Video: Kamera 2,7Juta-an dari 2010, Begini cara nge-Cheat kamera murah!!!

Ya kalau menurut kalian jelek yaudah Pake kamera yang kekinian aja Nah lalu selanjutnya adalah proses editingnya Gimana kita mensiasati kamera yang harganya terjangkau ini di proses editing? Langsung aja kita masuk ke meja editing kita Nah kalau untuk ngedit fullnya mungkin akan gue bikin episode sendiri karena agak panjang Tapi kurang lebih yang gue lakukan pertama-tama
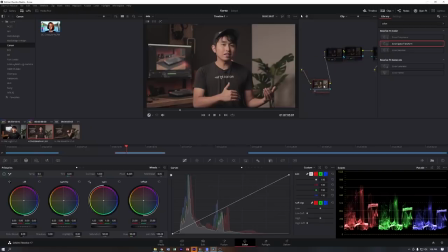7:34 adalah Gue convert dulu color space-nya ke Rek 7 O9 dari Cine Style Banyak kok lootnya gratis juga Nah di notes yang sebelum loot ini akhirnya gue kasih korektor lagi sesuai Rek 7 O9 yang standar Nah disini gue setting-setting kayak shadow, highlight,
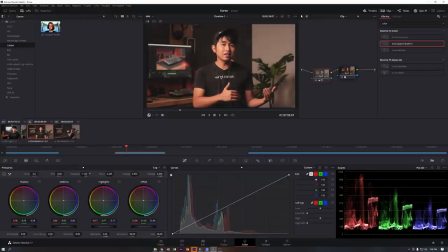7:52 midtone dan lain-lain sama color temperaturnya supaya temperaturnya itu sesuai dan enggak terlalu warm kayak
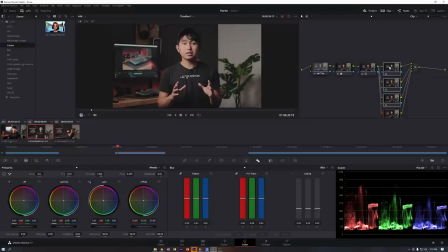8:00 gini Oke udah jadi warna basicnya dan sekarang selanjutnya gue bikin Note 3 dan disinilah gua explore lebih banyak Nah kalau kalian pengen tahu caranya explore Note 3 ini ada di video gua tentang Da Vinci Resolve
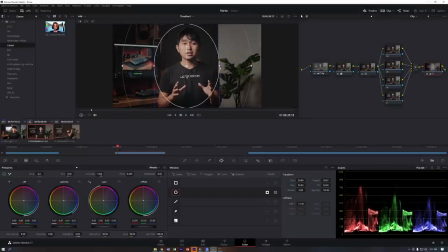8:15 nah kapan-kapan kita bahas ya khusus dari warna flat kayak gini gimana caranya biar warnanya oke
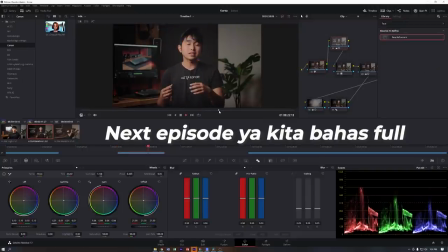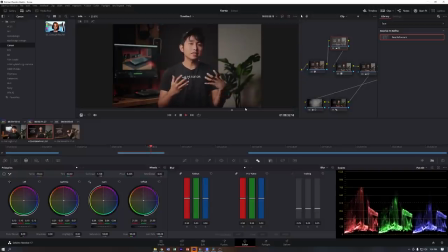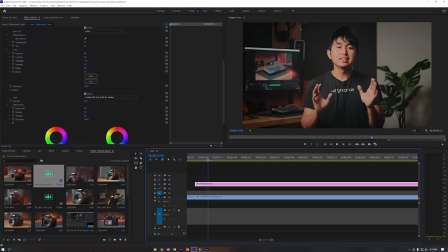8:36 lalu sesampainya di Adobe Premiere Pro gue kasih sedikit senduhan LAT Kodak 520 Fuji 3510 by Adobe ini cuma 37% aja biar dia gak terlalu pandet
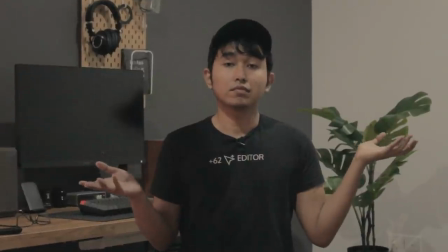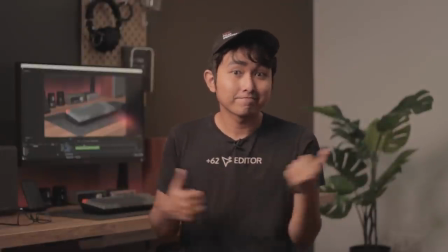nah itulah dia untuk episode kali ini, kita pakai kamera yang harganya relatif murah lalu kita proses dengan serius dan ini dia hasilnya hasilnya ya lumayan lah Ketimbang kita beli kamera mahal-mahal tapi gak tahu cara memaksimalkannya Oke itu aja untuk episode kali ini Thank you for watching and always Heart of the Blocks